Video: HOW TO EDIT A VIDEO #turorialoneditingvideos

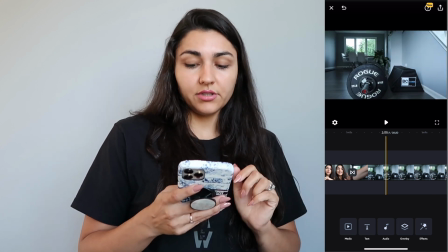8:14 So of course, making some kind of sound, and then I go right into working out.
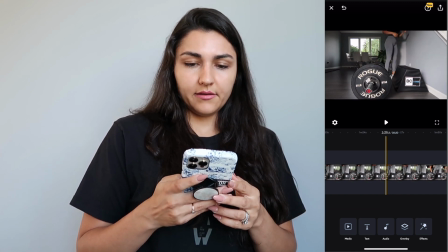8:19 So I'm preparing the weights, and I do want there to be something, right?
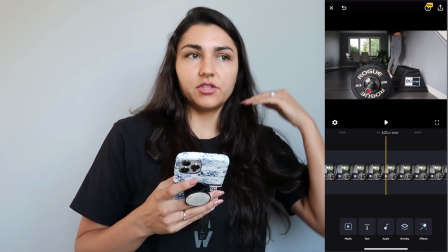8:27 So I just don't want the video to go right into I'm just lifting the weight. I want there to be like a story.
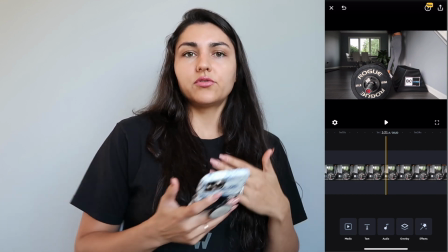8:32 So making videos, making YouTube videos, or any sort of videos, you want to show a story.
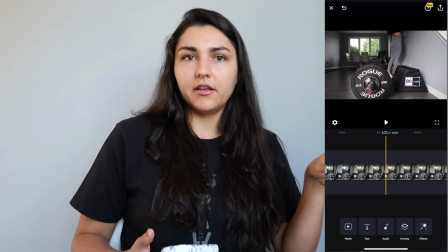8:36 You don't want just large clips of very different what you did or what you filmed.
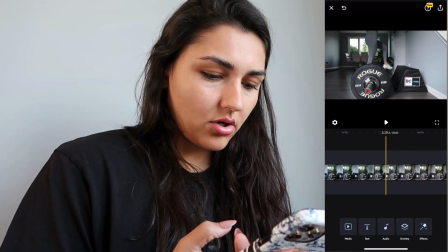8:42 So you want there to be a story. Let's see. So I am gonna leave.
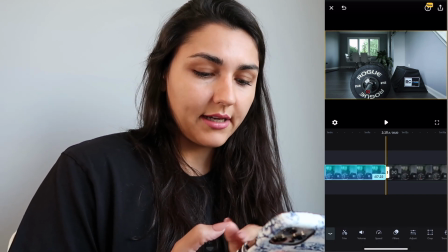8:48 So again, I click on this clip, split. I click on the one that I want to delete, and I delete it.
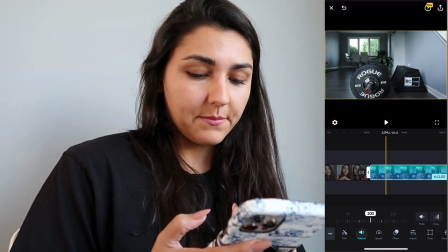8:54 I will need to do mute.
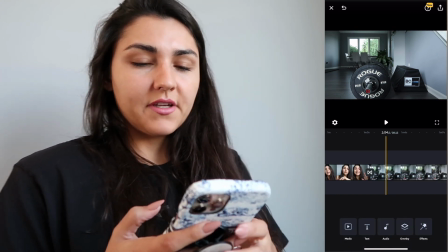8:58 So you press on volume, and there's a mute button right there, because I cannot use just any music on my YouTube videos.
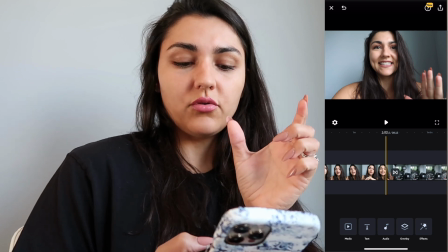9:06 You know that, right? And again, I want to change how the 2 clips in between the thing.
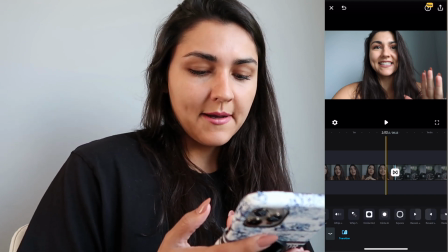9:14 I want to change that, and I told you which one I'm using. You can of course use any different ones.
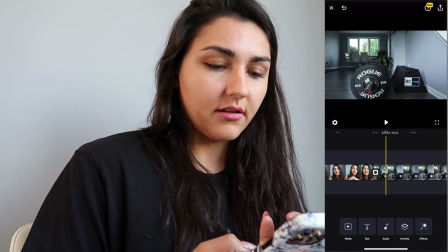9:19 I'm using the circle out. Much better. So I want a little clip of just the actual hip thrust setting.
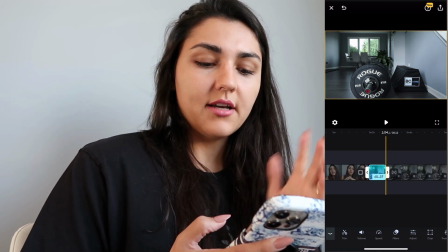9:28 So I'm gonna leave just a couple seconds. I'm gonna click split, and then I'm gonna go where I'm actually walking.
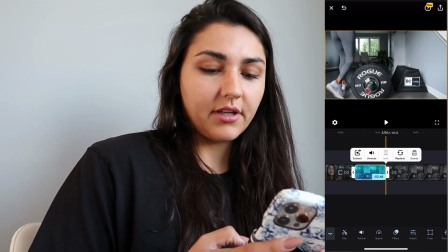9:36 So again, click split, and then I'm gonna delete the part that I don't want. So it's gonna be
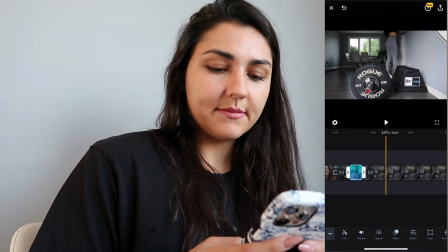9:43 clip me walking, again clip split, and then I don't know what I'm doing there.
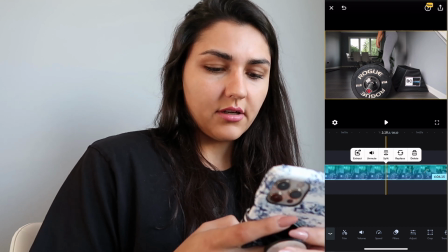9:49 I'm probably talking with my child. Then I'm gonna do what I'm actually bending to touch the barbell.
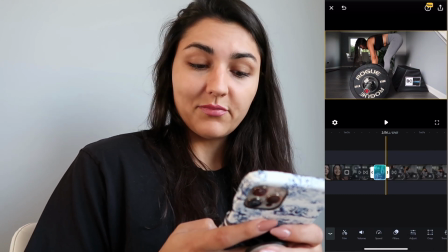9:57 So let's see. Okay, click split. As you see, I just want to show a story.
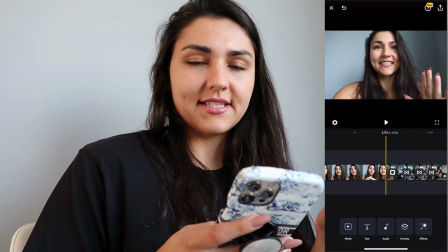10:04 Of course, everyone knows that you need to sit down in order to do, you know, hip thrust,
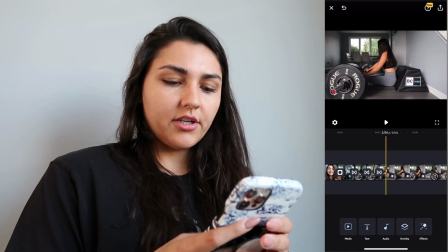10:08 but again, I just want it to be more interesting and there to be a story.
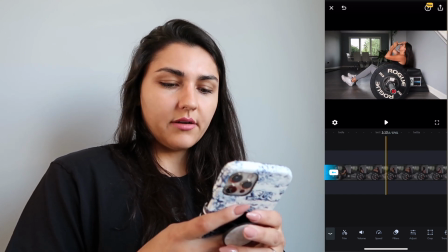10:15 Again, let's go, we're just going. I'm fixing my hair, why not? Let's leave that in.
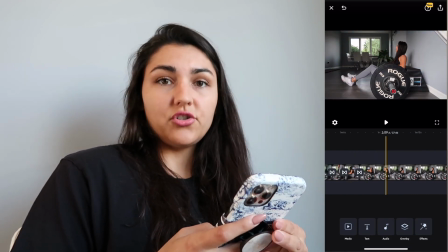10:20 It's more interesting than just lifting 295 pounds, let's just say that.
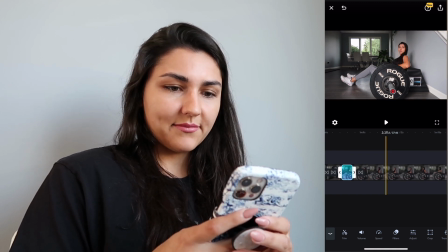10:29 And just split, and then I'm looking at the camera and smiling, so I'm gonna leave that because, you know,
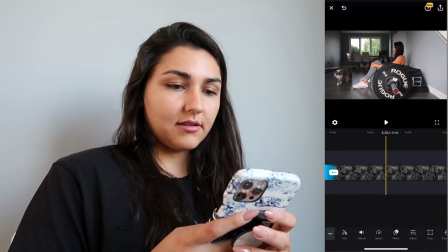10:35 lifting heavy weights, it takes preparation, and definitely and then my cat walks by, so I'm gonna leave that.
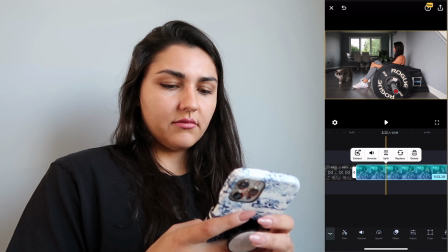10:43 Because, you know, you want your videos to be interesting.
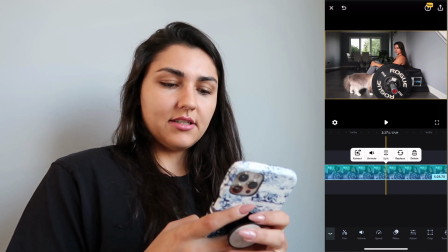10:49 And then my cat she didn't want to leave me alone. Always when I work out, she just wants to be there.
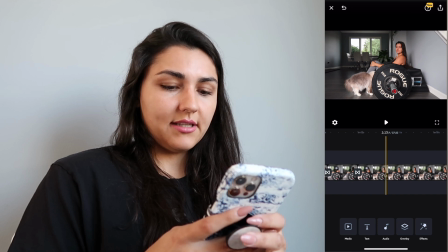10:55 And as you see, that's just,
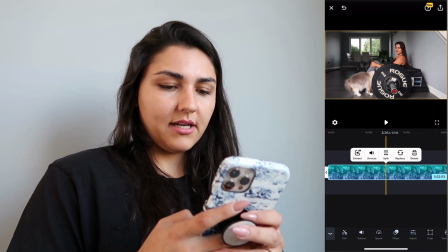10:58 I don't know which part I want to leave here, where I'm smiling, or am I just looking at the cat sort of annoyed.
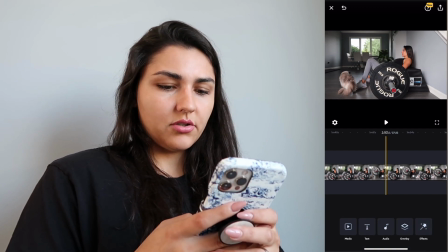11:07 Anyway, so, and I start my set. So I'm gonna cut everything out, and then let's see how that looks.
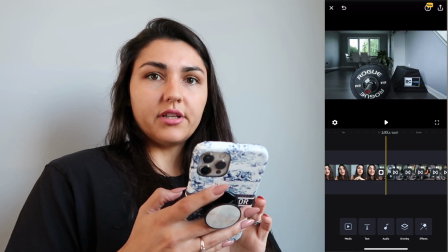11:15 Of course, where I do the circle out, right, where the clips change, I'm gonna do the same exact sound.
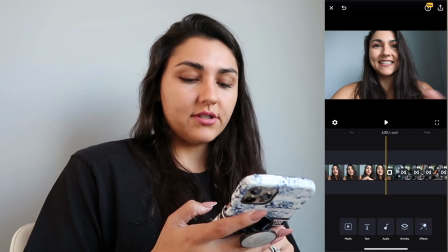11:22 So you can do different sounds or whatever. So we go audio, sound,
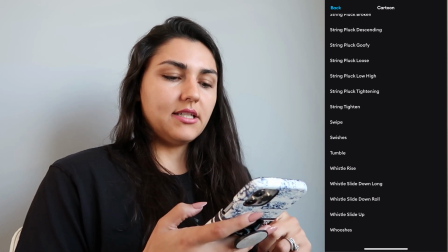11:27 cartoon, and then I know a lot of people do whooshes, and I just find like the swipe is more gentle, because you see here,
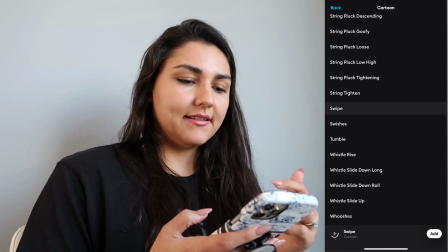11:37 it's very loud, and I don't know, I like the swipe.
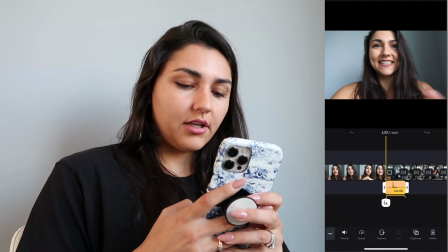11:42 And of course, you click on the, you know, sound, and you hold it, and then you move when the clip actually changes.
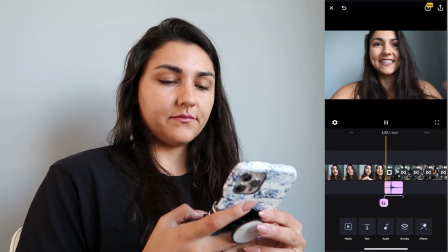11:51 So let's see. Right?
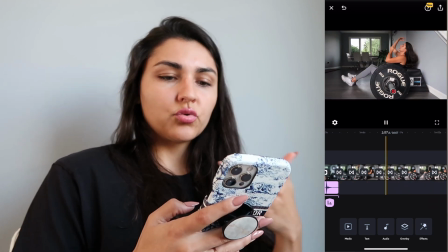11:55 You see right here, I'm moving, it's moving, it's moving.
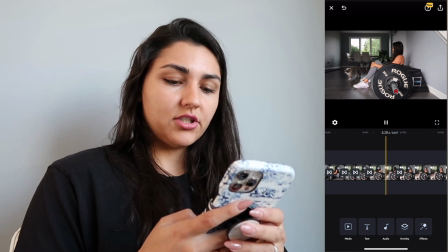12:00 This one is too long.
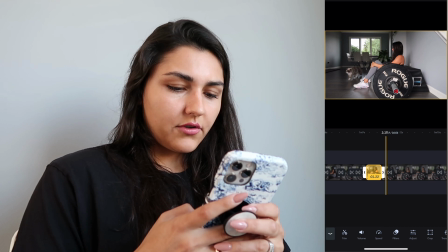12:01 I need to, for it not to be that long, because every single one of those clips is pretty short.
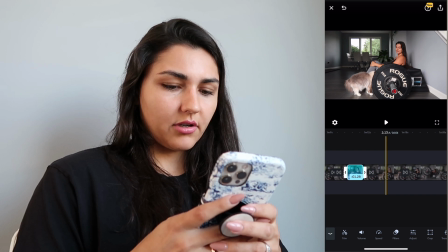12:13 So I think I'm gonna leave where I'm actually looking at the camera a little bit annoyed and not smiling.
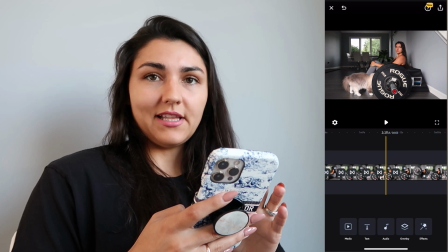12:20 I feel like it's more fun.